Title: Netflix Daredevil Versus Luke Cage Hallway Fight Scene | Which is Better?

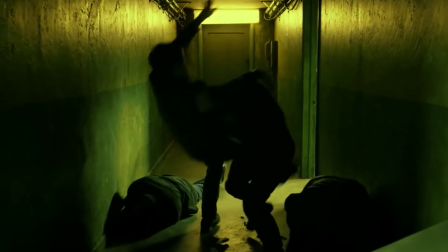He's shifting his body and weight as he dodges, punches, and throws to take out this initial swarm.
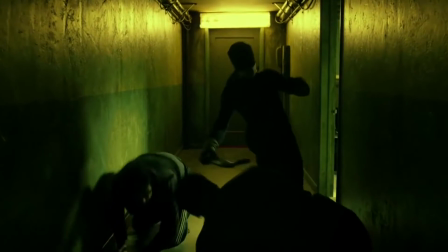Even in slow-mo here, you see this little kick, and just watch the guy just fall back.
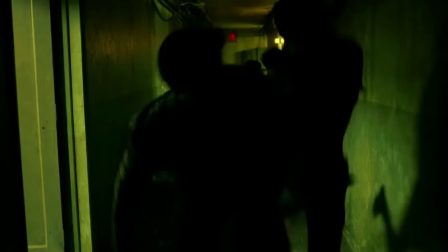Now, this is what I love. This is beauty right here. Look at that wall jump punch. I absolutely love it.
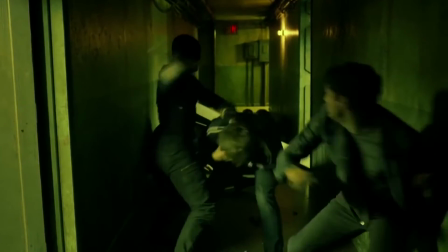It's like watching ballet, but in a fight sequence. What I also like about this is the pure raw nature.
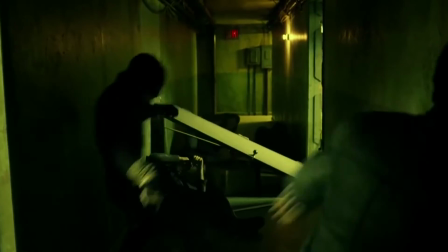We see that Daredevil's starting to get met with a little bit of fatigue, but it doesn't affect Daredevil's perseverance.
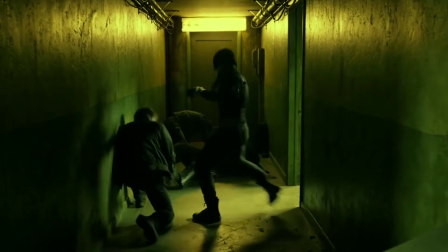The brilliance of this scene is truly the balance of that fatigue mixed with true martial arts.
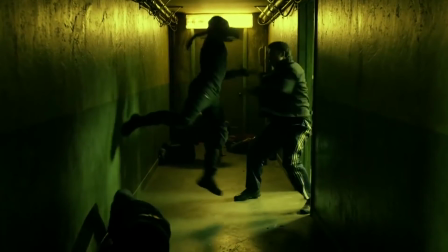Now, get ready for this. Watch this wall jump right here. Like, it's still executed, but watch him just kind of falter there.
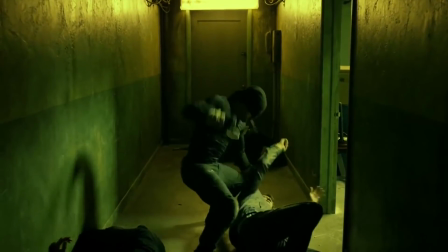That's just amazing. Now you see him kind of take a rest here after he trips this guy and starts punching him, and then that flip kick.
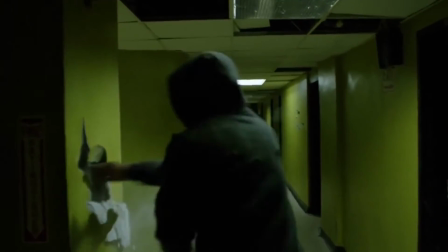Oh my god, it's just beauty. It's authentic from beginning to end. Now with Luke Cage, we're looking at pure power.
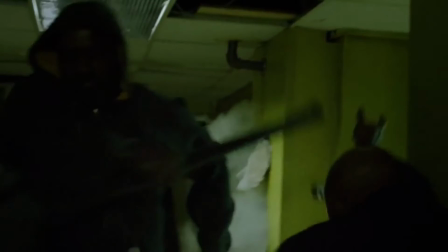Right here, there's not much to the choreography. It's a lot of left and right motions as he just kind of swats these guys away from him.
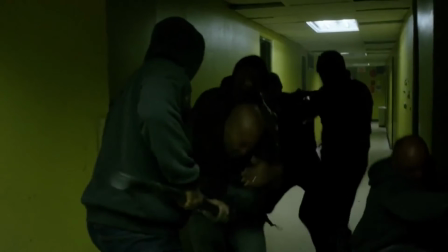I mean, he's a monster of a superhero. He's just pure power, pure durability.
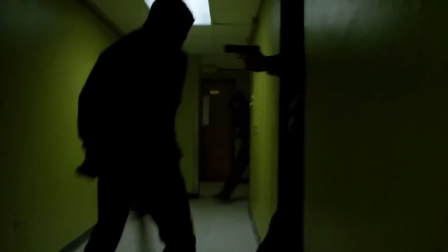It's some hand-to-hand combat, but it's still, like, at the same time,
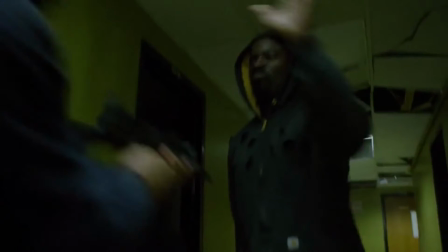it doesn't make sense for someone of Cage's power to put in that much effort against these types of opponents.
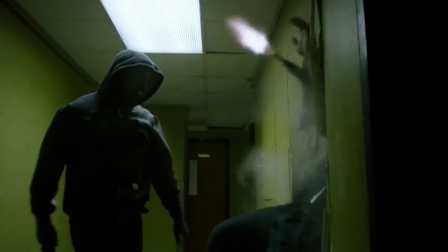But at the same time, it also doesn't provide much substance in the realm of choreography.
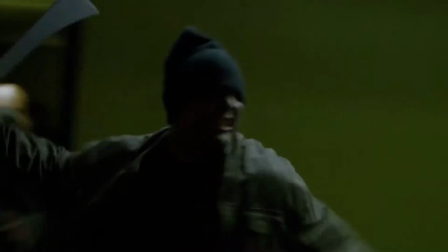His simple pushes and swings, they have no rhythm to them.
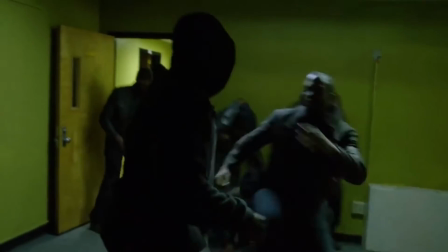The scene conveys Luke's power to the audience, but it does little for his fighting ability.
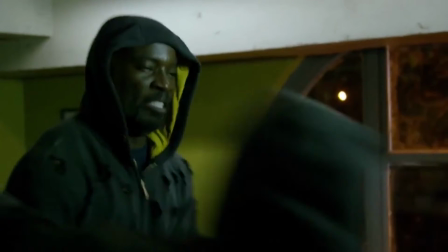Given that his opponents are nowhere near his level, the lack of effort is justifiable, but regardless,
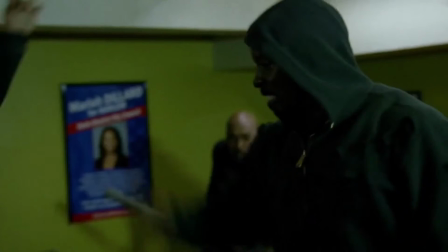I still think that Daredevil's fight moves are like a ballet, while Luke's are simply just a bit scattered.
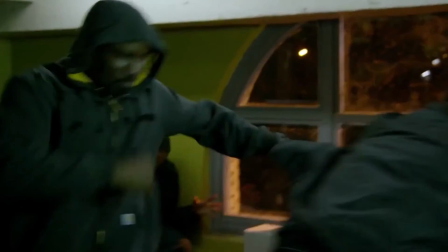I mean, even though you see this here, it's great to see how many he can take on at once,
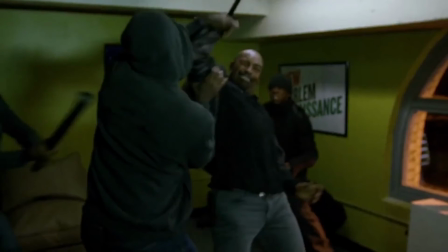but yeah, there just is no motion to it. It's pure chaos.
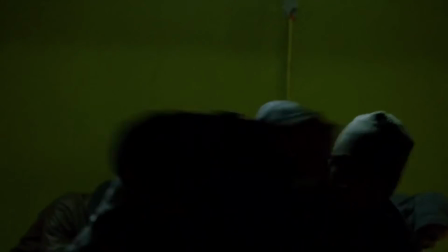I mean, it fits into his character's persona, but when I'm looking for fight choreography, I'm looking for that ballet motion.
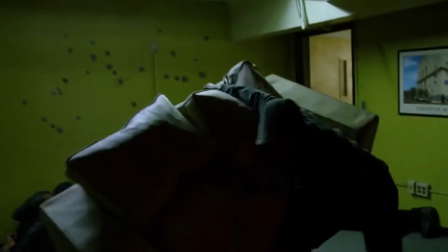I'm looking for something that's smooth. I'm looking for something that I can follow, and this, it's a little bit difficult to follow.
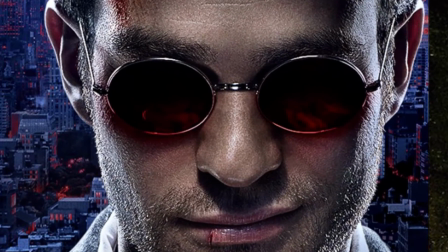So for round 3, I've got to give it to Daredevil. He definitely wins the choreography battle.
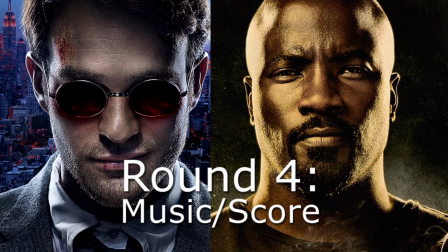So round 4, music and score. Which character has the best beat for the beating? First, we look at Daredevil.
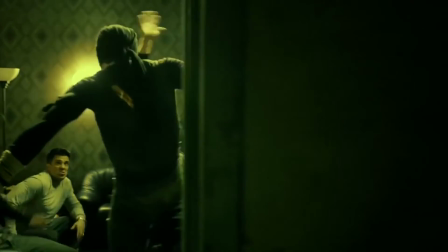Now, this isn't accompanied by any particular music. The scene wouldn't fit well with some sort of vocal number, but at the same time, there's no particular score for this scene.
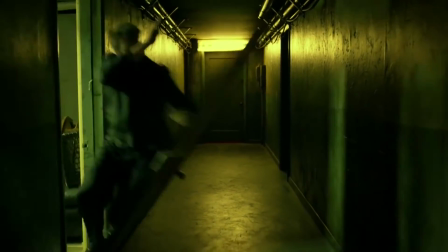It's a variety of dark, ominous, and suspenseful tones, and they dictate this scene's auditory response.
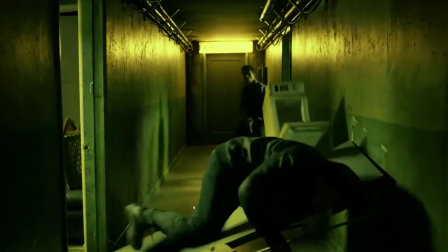While the scene itself has a creative edge, the score, it's a bit bland. So, moving on to Luke Cage.
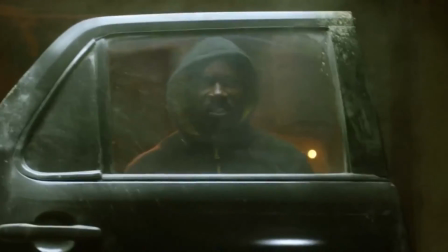Luke Cage, on the other hand, has his fight sequence scored by none other than the Wu-Tang Clan.
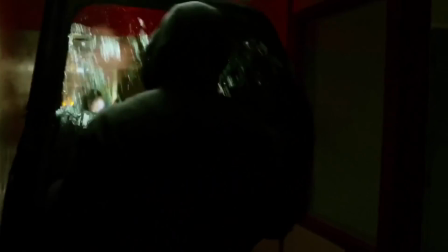The song Bring the Ruckus almost drives this scene. It's incredibly powerful and pertinent to the battle itself.
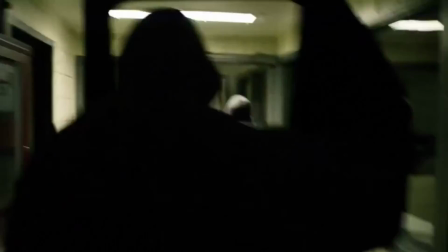Given that the Luke Cage fight scene is accompanied by actual music,
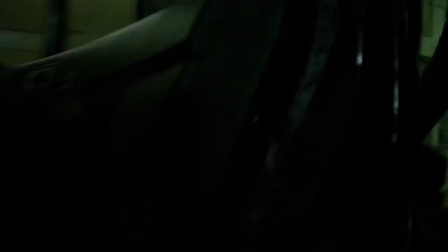I would have to say that this battle, I think it wins in a landslide.
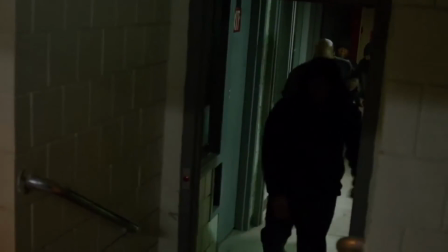So for round 4 and music and score,
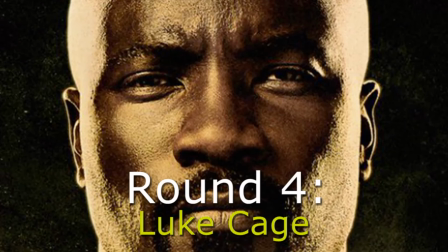I'm going to have to say Luke Cage 100% is the winner.
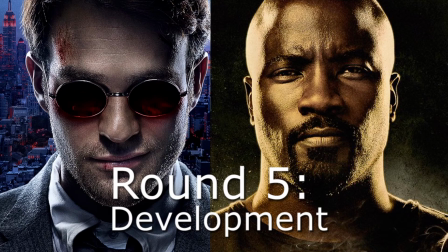Moving on to round 5, development. Which scene progresses the story better or establishes the character a bit more?
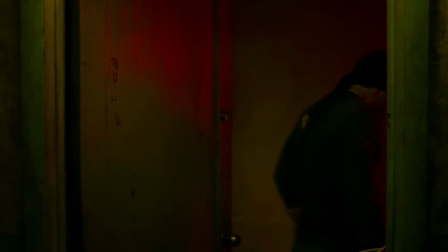Starting with Daredevil, this is the end of the fight here. This fight scene in general is pure and heroic with its intentions.
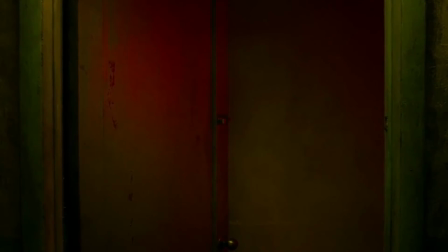To rescue a child, Daredevil puts his life at risk, punching his way through mounds of thugs. Despite his ferocity in battle, he still comforts this child with kind, heartfelt words.